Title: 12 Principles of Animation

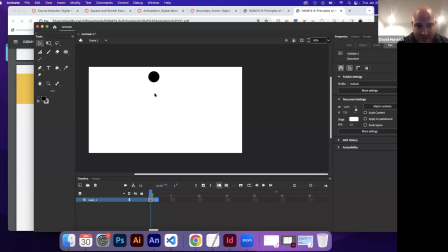1731s
Okay. So
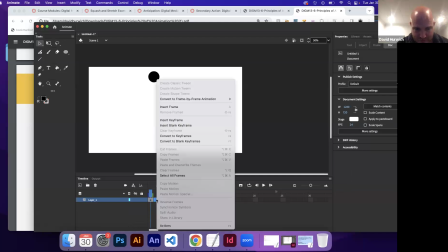I'm going to try to make this as equidistant as possible.
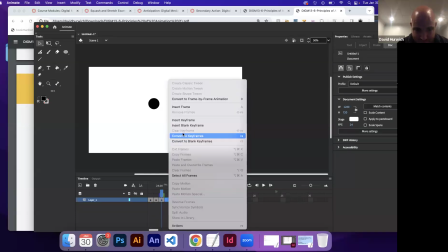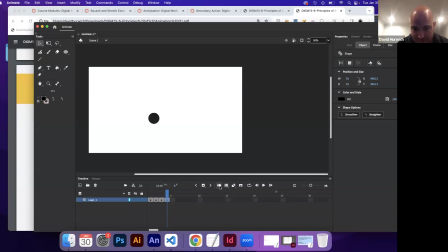That's, this is like the distance. It's, I'm not going to get it exact, but, you get hopefully the idea that like these are all kind of
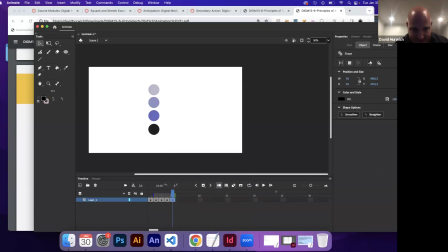1766s
the same distance from each other. I could literally measure it out, but I'm just not going to do that. Okay.
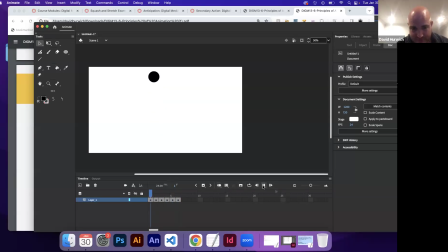1779s
Let's play that back. Turn that off. Let's say I wanted my object to speed up. Well, I'm going to do this again, and let's do another one.
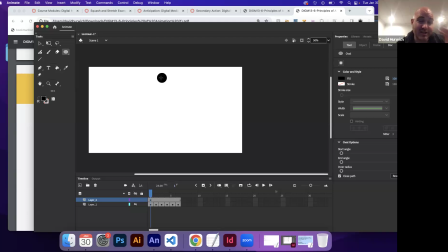1794s
So what would actually happen is as my ball falls, it should be gaining in speed.
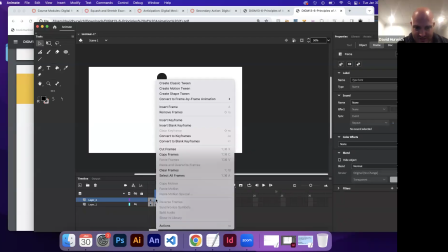1801s
So like the first one is here, and then the next one is like, okay, so it's kind of
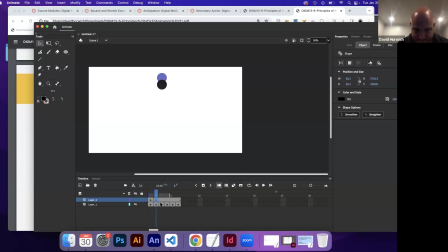doing that. And then the next one, let's get a little more distance.
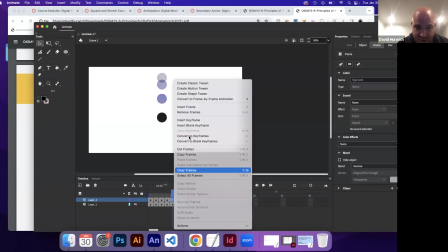1823s
And then a little more distance. So the reason I'm doing this is to make the ball look like it's speeding up.
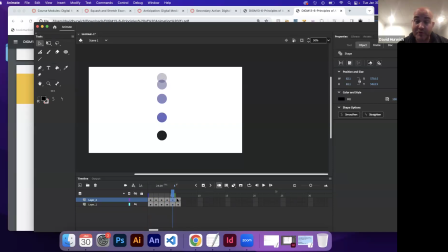1830s
Each time it's a little bit farther than it was before. The bigger the jumps, the faster your object's accelerating. I guess I shouldn't even, I've kind of gone a little too far. I should go back and redo it, but
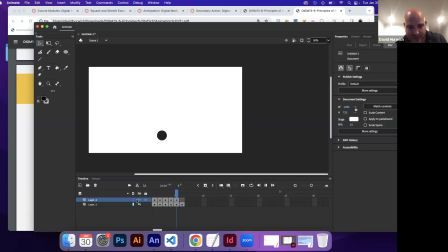1848s
so that one feels like it's speeding up compared to this one, which is much more consistent. Okay. And if it was slowing down, it'd be the same. It would be like starting fast or starting where they get their, things are further apart and then they get closer and closer, like if something was coming to a stop.
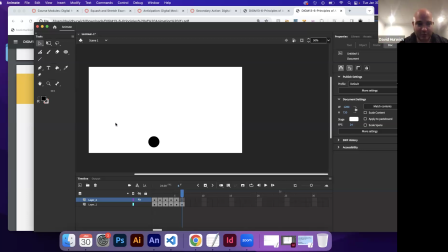1868s
Okay.
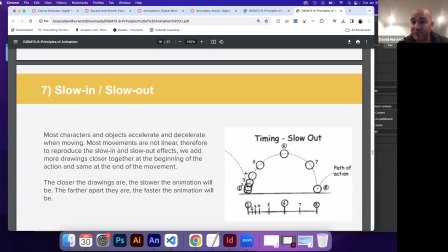1870s
So if a ball is, when the ball is bouncing, um, there should be a couple there should be some kind of at the fastest point, it's going faster. And then as when it starts slower, it sort of gains. Okay.
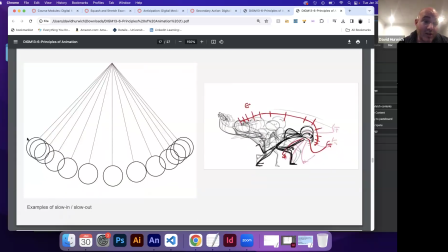1893s
Here's like a example of this is like a pendulum. When it starts to swing, it's gaining momentum. So the drawings are closer. Then it's at the fastest here. And then actually when it swings up, it's actually fighting against gravity.
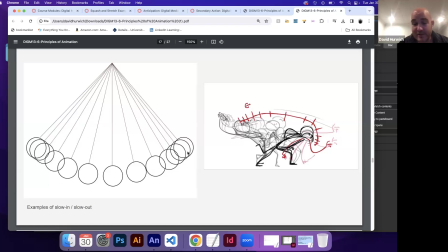1908s
So it starts to slow down and the drawings get closer. Then it goes back the other way and then the process repeats. Same thing here. It's like, at the beginning, there's more drawings because he's winding up. Then it's faster. And then he's slowing, then the reaction is going back. Okay.
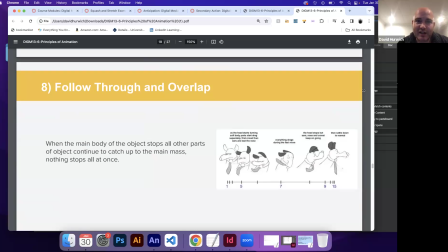1929s
Next is this concept of follow through or overlap. Um, Follow through or overlap is the idea that objects, when the main body is moving, not all objects stop at the same time.
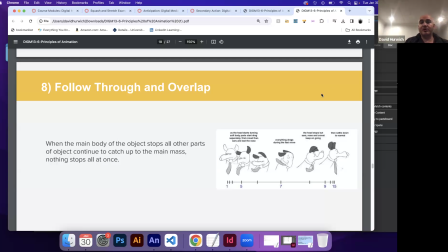1945s
Okay. So imagine imagine I had like a cape on, like I'm a superhero. Okay. And I jump. I'm the main body, but I would land first, and then the cape on the back of me would probably land like a half to a quarter second later.
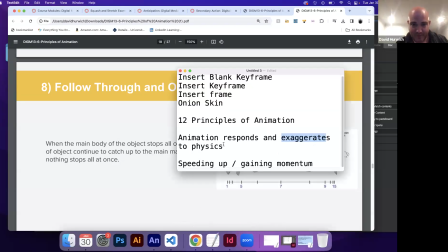1963s
The reason why is once again based on physics. Remember, animation looks best when it mimics the concepts of physics. In real life, something like a cape would be slowed down by wind resistance because there's wind, in our atmosphere and things like that.